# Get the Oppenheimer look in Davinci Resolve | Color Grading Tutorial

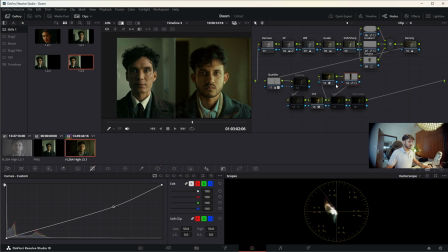(12:27)
Think that looks good. I will add another mask on the other eye as well, so that the second eye is not very dull.
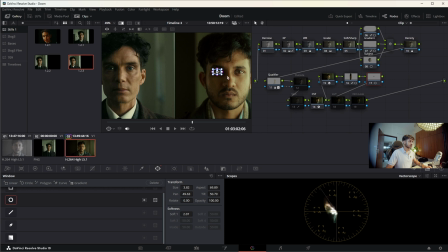(12:41)
Okay, that mask looks good. I'll increase the softness just a little bit, and then I'm going to increase the brightness of the eye.
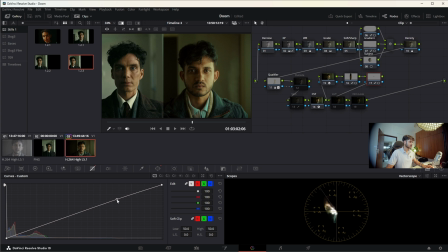(12:51)
That looks a little too much. It looks unrealistic. So I think this much it should be fine. I'll keep the midtones where they are. I'm just going to play with the highlights of that eye and make it go higher. Perfect. Let's move the midtones a little bit down. And yeah, that looks good.
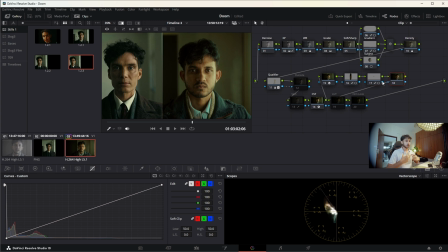(13:10)
Okay, let's just fix the collar because this is way too bluish. I will get another mask going on right over here. This, I guess, encapsulates the collar quite well.
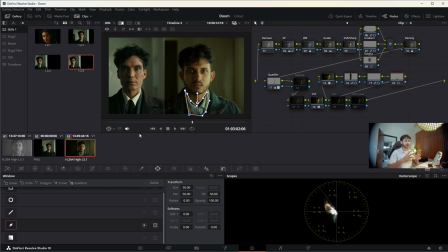(13:26)
And I'll try to not get any other blue tone into it. I'll just decrease the blue overall and decrease the saturation as well. So that will make it look more whitish. I'll add a little more temperature and a little bit of tint.
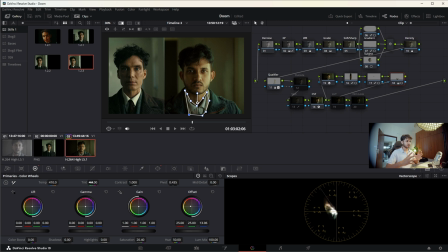(13:42)
So it looks like a little bit of greenish yellow. Not too much. Then I'll increase the offset just a little bit. Or maybe the gain works better. Yeah, that looks better. So this was before, and this is after.
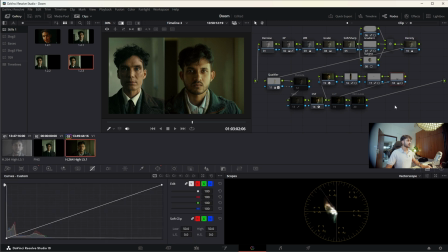(14:00)
Okay, so this is what we have, the final shot.